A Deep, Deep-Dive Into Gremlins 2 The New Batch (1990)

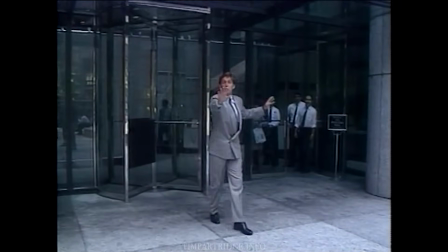But I digress. The character of Daniel Clamp owes a huge amount to the performance of the actor who played him, John Glover.
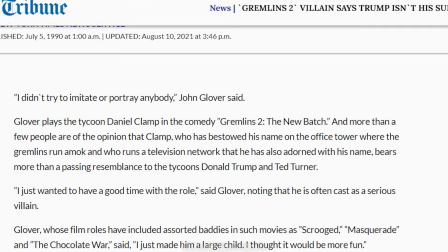According to an interview with the Chicago Tribune, Glover didn't channel Donald Trump for the film, or anyone really.
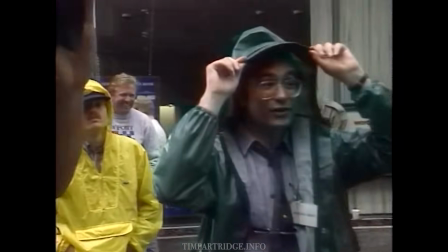He took his lead instead from the boyish enthusiasm of Joe Dante. This led to the movie being reshaped and Clamp no longer being a bad guy.
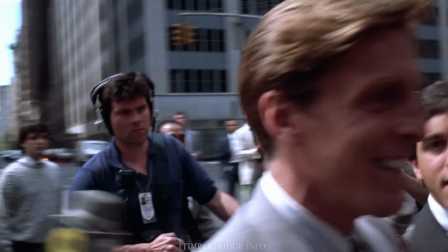Another appealing element of Clamp links to a comment made by writer Charlie Haas in a Consequence of Sound article on Gremlins 2.
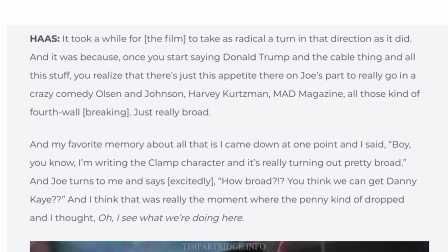While going from Trump and Ted Turner, Haas found himself writing someone less villainous and broader.
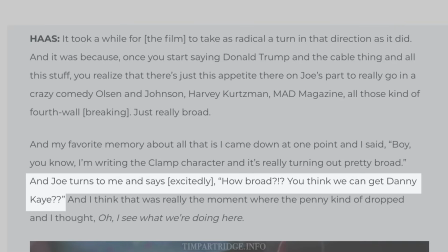Joe Dante then asked if Trump could be as broad as the actor Danny Kaye. Kaye was a big entertainer and actor of the 1950s.
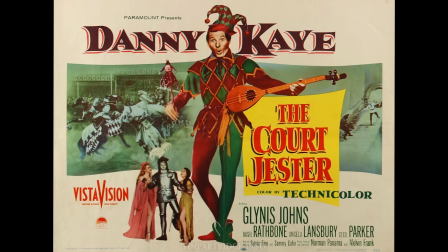Dante has felt Kaye as a performer was an acquired taste, but thought the film The Court Jester to be one of the best written scripts of the 1950s.
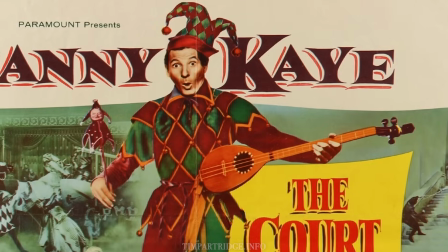Kaye's wide-eyed, childlike performance in the film is not unlike the Clamp that Glover plays.
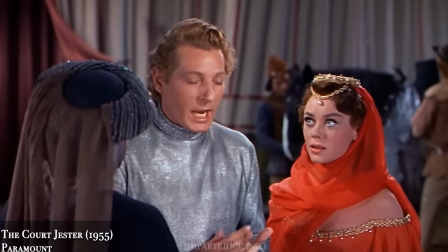With the pellet with the poisons in the vessel with the pestle, the chalice with the palace has the brew that is true. Good man.
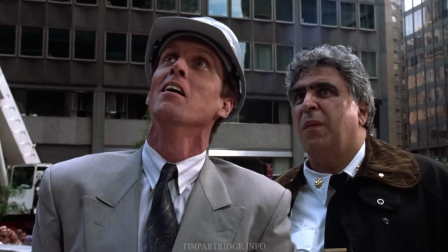The sunlight will come pouring through these front windows here and fry him. Sir Giacomo, into your armor, and you to your place in the pavilion.
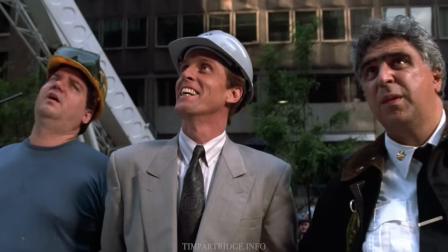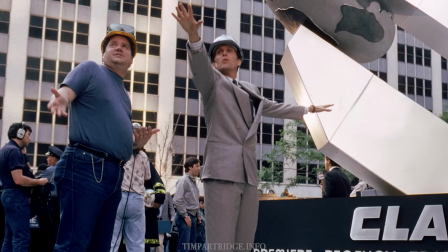Clamp is not a greedy, domineering money man who just buys expensive things.
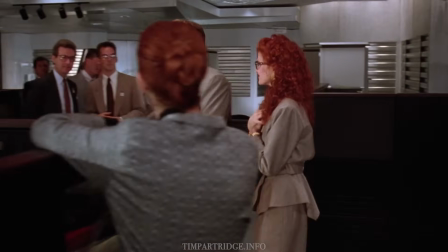He comes across more in the spirit of the ultimate aspirational American entrepreneur as adventurer and dream maker, Walt Disney.
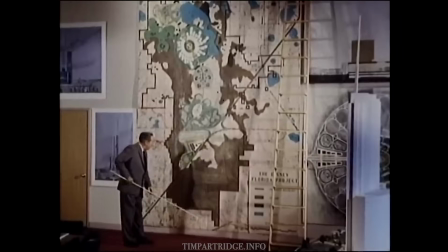An inspiring, optimistic, creative leader, largely unworried by responsibility.
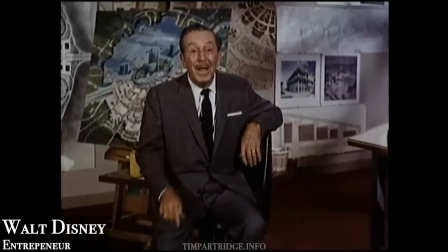I'm confident we can create right here in Disney World a showcase to the world of the American free enterprise system.
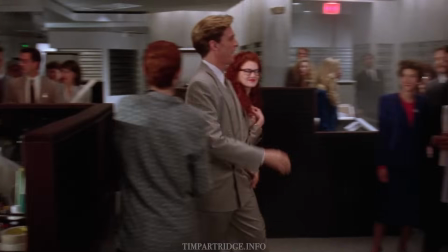This is especially true in the moment he first spots Billy working on his artwork.
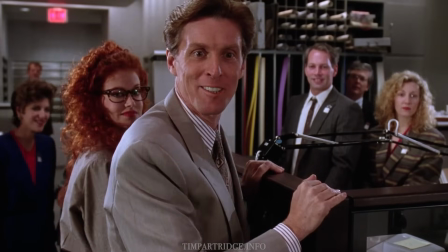Hey, this is excellent.
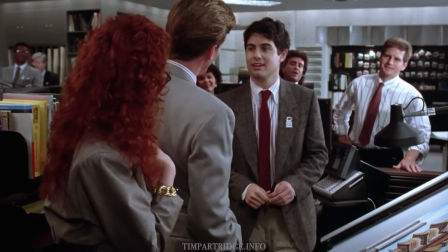A genuine innocent sense of wonder in the Disney mold, applauding the warmth in Billy's work.
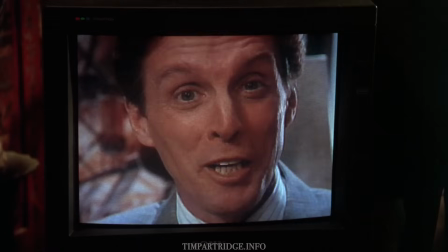The film introduces Clamp early on via a video presentation, where we only see how he behaves for the camera,
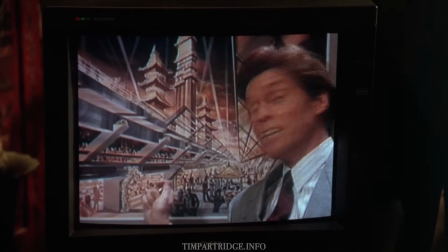holding a pointer stick and surrounded by artwork of future utopian high-concept ideas
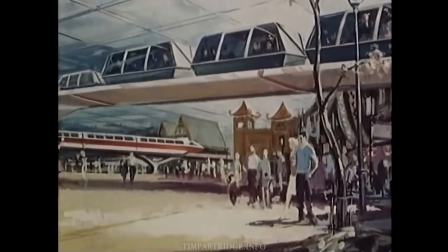which look more science fiction like 1960s Disney Epcot rather than Donald Trump.
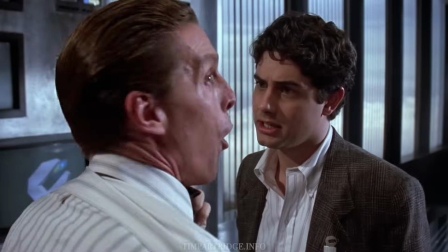Glover and Dante often have Clamp literally looking up on camera to the future, aiming high with the vision of a showman.
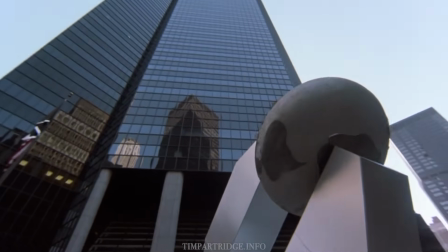The Clamp Center on film is also much like a Disney theme park, with its own guided tour, souvenir shop,
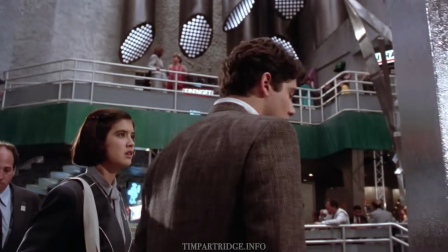constant overhead narration on speakers, and what could be faulty rides under repair.
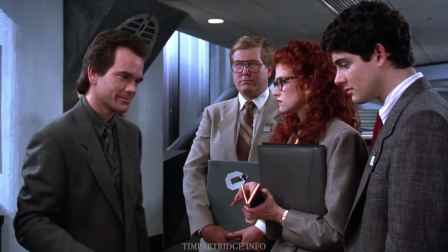It's supposed to be sterile, oppressive and corporate, but under Joe Dante it comes across as a kind of fun wonderland.
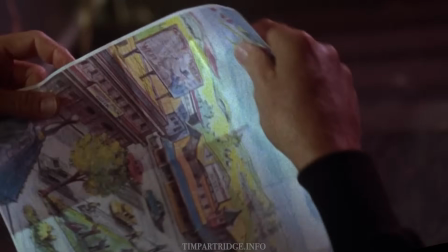There's a connection to the protagonist as well. Billy's illustration of Kingston Falls looks like a map for Main Street Disneyland.
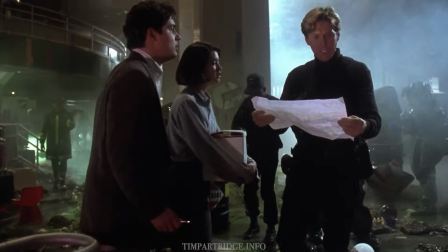At the end of the film, Clamp is especially enthused that this picturesque town comes from Billy's own life.
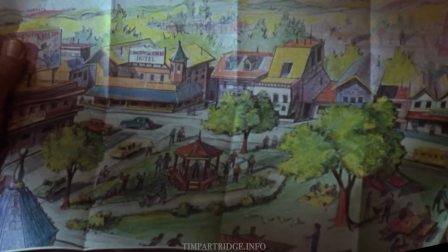Kingston Falls and its Capra Rockwell rendition of small-town America resonates with him.
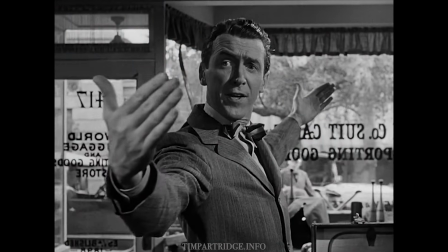Clamp is the alternate universe George Bailey of It's a Wonderful Life.
And then I'm going to build things.
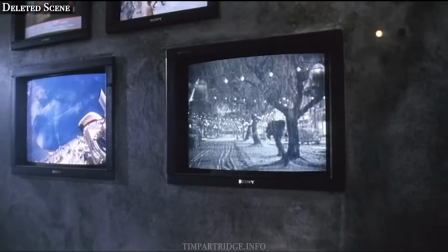I'm going to build airfields. I'm going to build skyscrapers 100 stories high.
The George Bailey that left Bedford Falls and did build the tallest buildings.
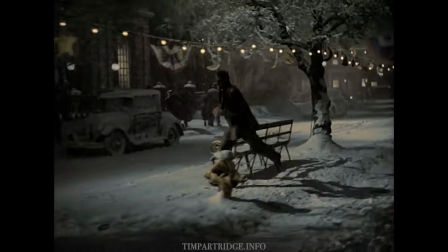Kingston Falls is literally a colorized Bedford Falls, which gives extra meaning to this deleted scene.
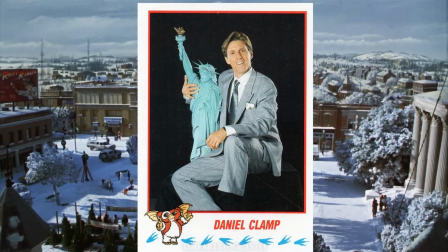At his core, Clamp is a nostalgic character from another time who is revealed to share the exact same warm values as Billy and Kate.
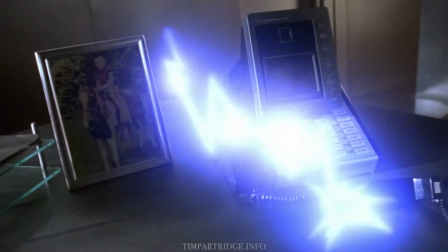Further proof of his modest,
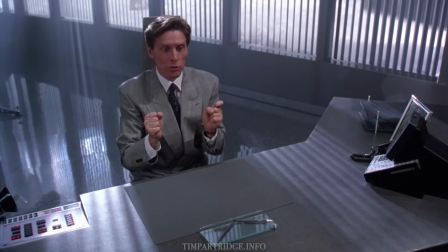all-American suburban roots can be taken from a barely noticeable but highly personal detail that makes Clamp roughly the same age as director Joe Dante.
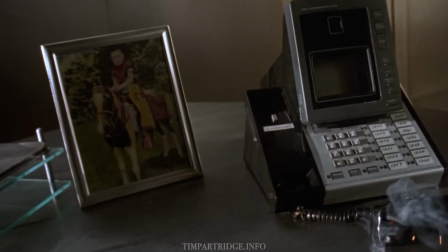On Clamp's desk can be seen a 1950s photo of his child self, dressed as a cowboy atop a pony.
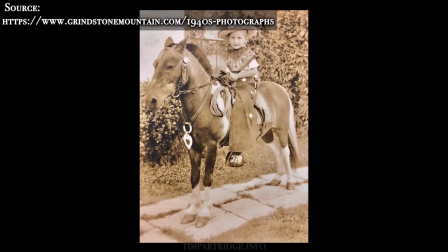This was a phenomenon in suburban USA, where traveling photographers took photos of kids dressed as cowboys on ponies.
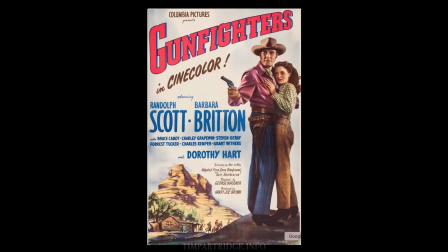In the 1940s, these children were brought up on Western serials and B-movies, and in the 1950s, the Westerns that dominated TV.
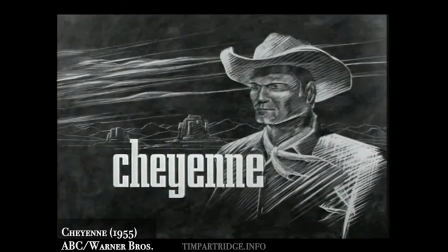Maybe the Western was Clamp's introduction to his interest in TV.